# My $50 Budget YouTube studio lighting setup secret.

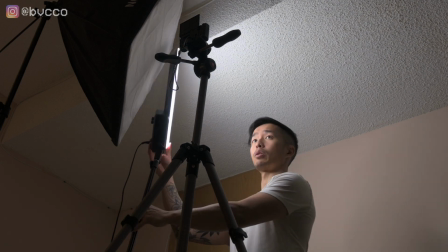And because of the Mount Dog ring light does extend quite far,
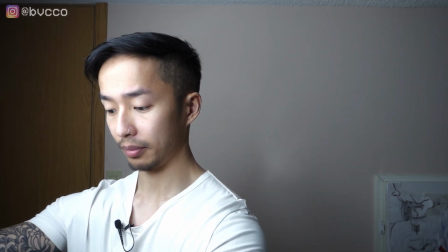I can tilt this down like a softbox, and I'll put it right there.
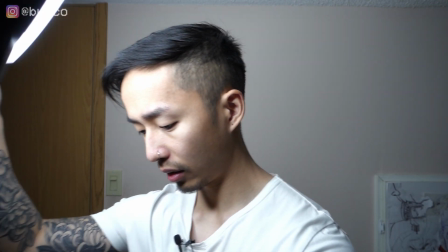Now, this is essentially exactly where my softbox was. Just be careful. But one of the things that I don't like using the ring light for is that even though
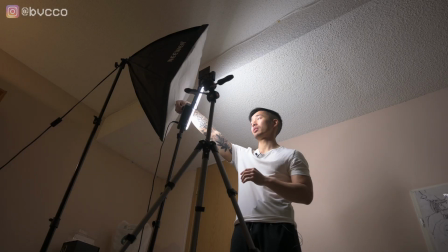it does have dimmable switches, right?
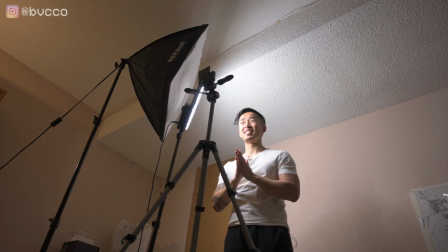The light itself is still very harsh,
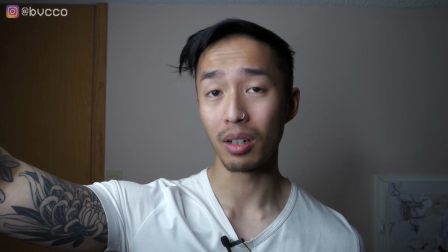because yes, there is a plastic diffuser and it does dim, but here, I'm going to show you the difference, right?
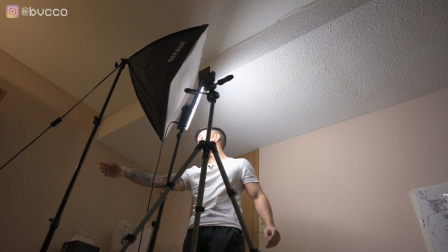So first I'm going to have the softbox
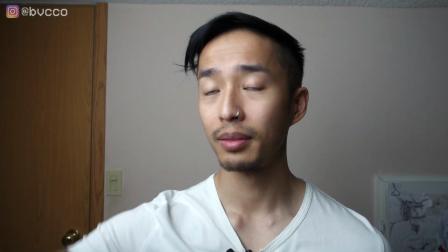This is the softbox, right? This is the softbox and the ring light.
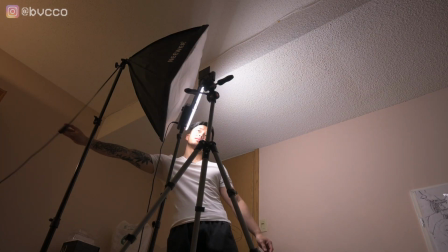It's a little harsh, but I'm going to turn that off. So now I'm just using the ring light to light me.
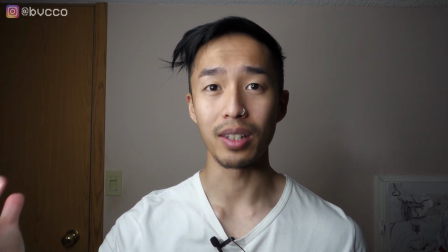And as you can see, this is what it looks like.
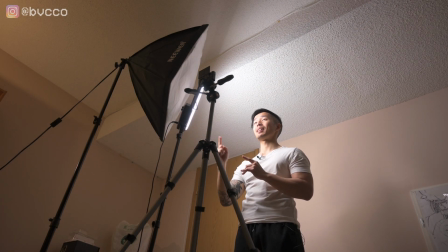And now I'm going to turn off this ring light and show you what it looks like if I just lit up me with the softbox.
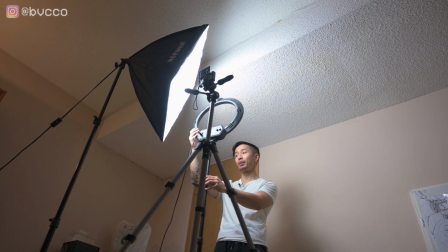Option B, when it comes to having your ring light set up, like I said in my other videos, if you haven't watched that yet, go check that out.
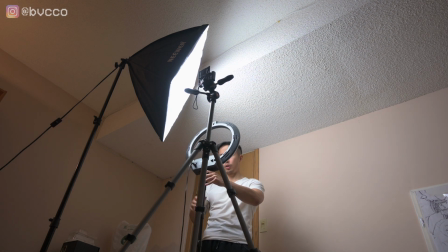But what you can also do is you can shoot through the ring light, right?
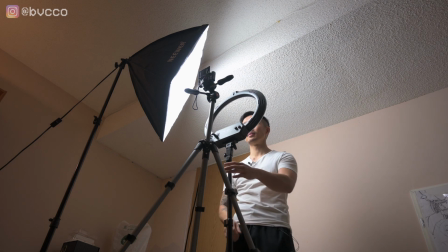Or you can put your phone right here. So what I'm going to do now,
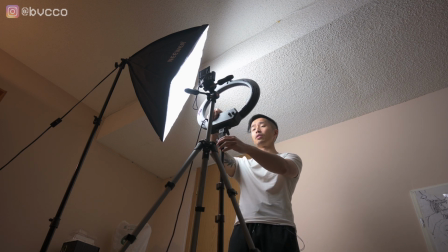turn this on,
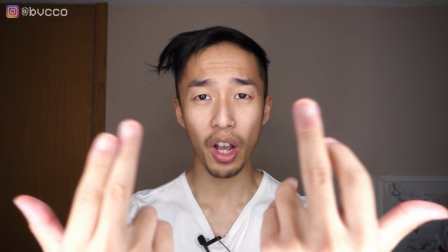turn off this ring light. So now I am completely shooting through my camera and having that lighting set up.
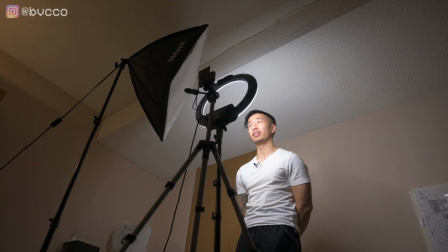As you can see how that looks behind the scenes, the ring light, because it looks really dramatic.
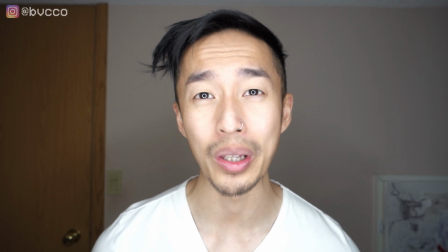And first thing I notice is it's really harsh, and you definitely need some sort of fill light. So to have the best possible lighting scenario and setup is you want to have at least one softbox and another light.
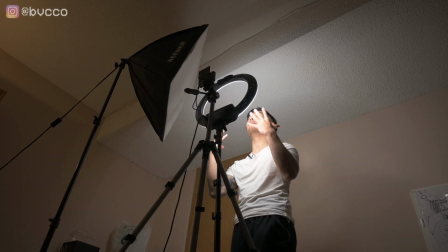And for me, that is a ring light. So now I'm going to show you my most preferred setup if I were to have two lights.
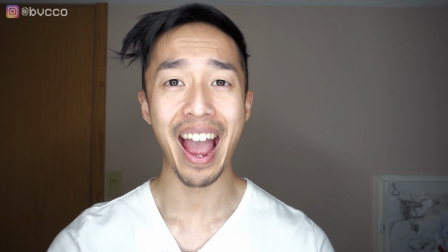So in this simple scenario, I have one key light right at me, bam,
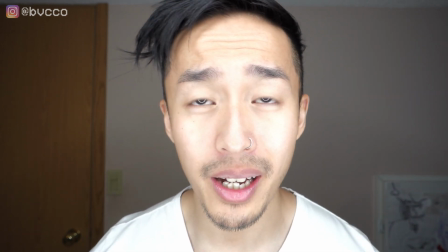and next, looks pretty nice if I would like to do like a makeup tutorial.
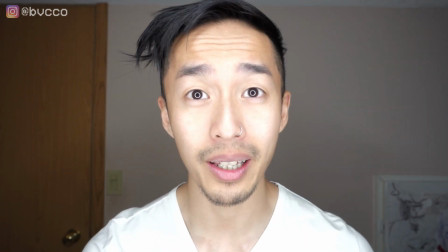And you do notice that halo ring light effect. All you do is to get rid of that, you put it to the side.
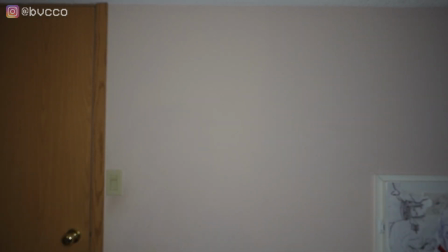But now the background is very dark. So what I do is I'm just gonna get my softbox,
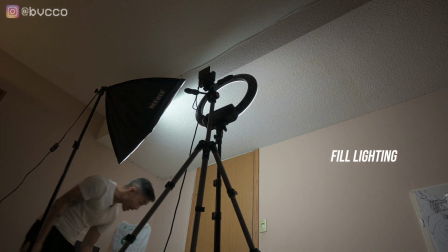make sure I don't knock anything out, and make sure it lights up the background, right?
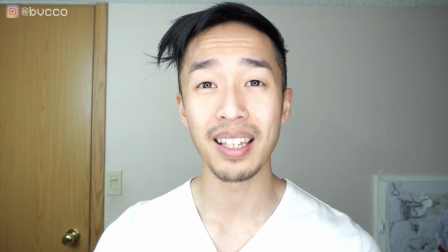But that isn't my preferred method, right?
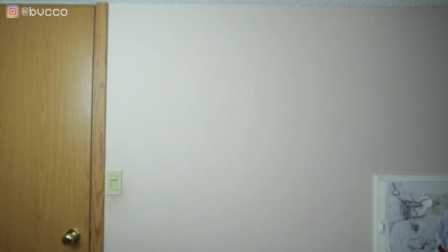What I like to do is what I'm going to do is I'm going to put my softbox exactly where it was, right?
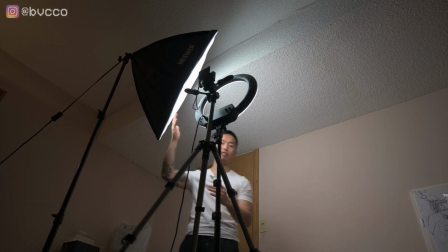And I'm going to use my softbox as my key light.
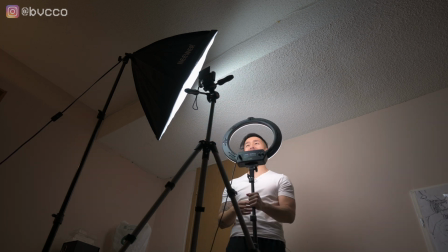And one of the reasons I actually like using my, this looks really weird,
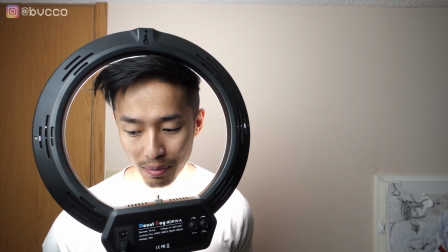I like using my Mount Dog ring light as I prefer it, is because with the newer models, all of the
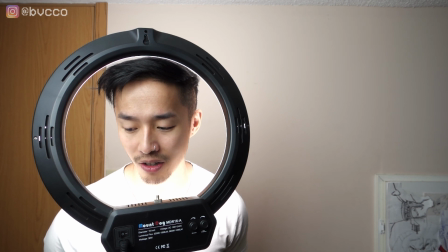actual like light stands or tripods that come from the same factory.
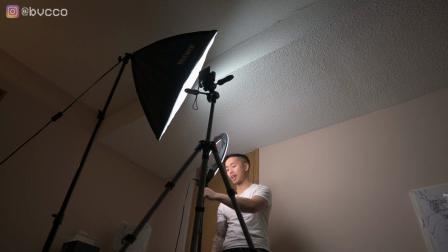But with the Mount Dog, it's this a different carbon fiber type of heavy plastic, and it's dimmable, right?
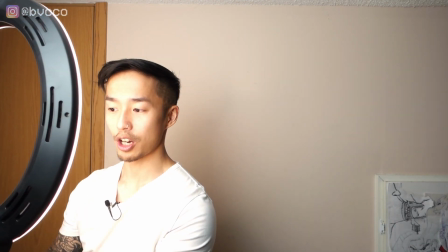So what I'm going to do now is I'm going to change the color temp, really orange.
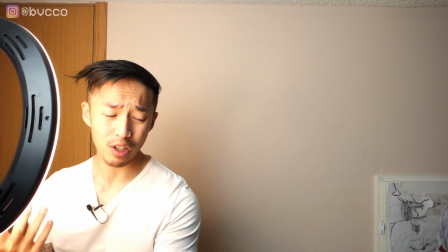And you're like, what? You never want to film in both two lights.
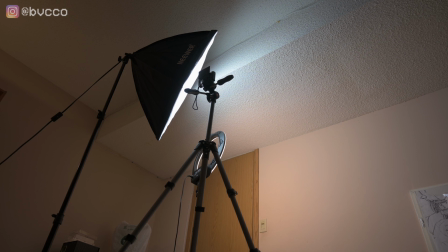As you can see, that just looks horrendous because you have a really cool light and you have a really warm light. So stay with me here.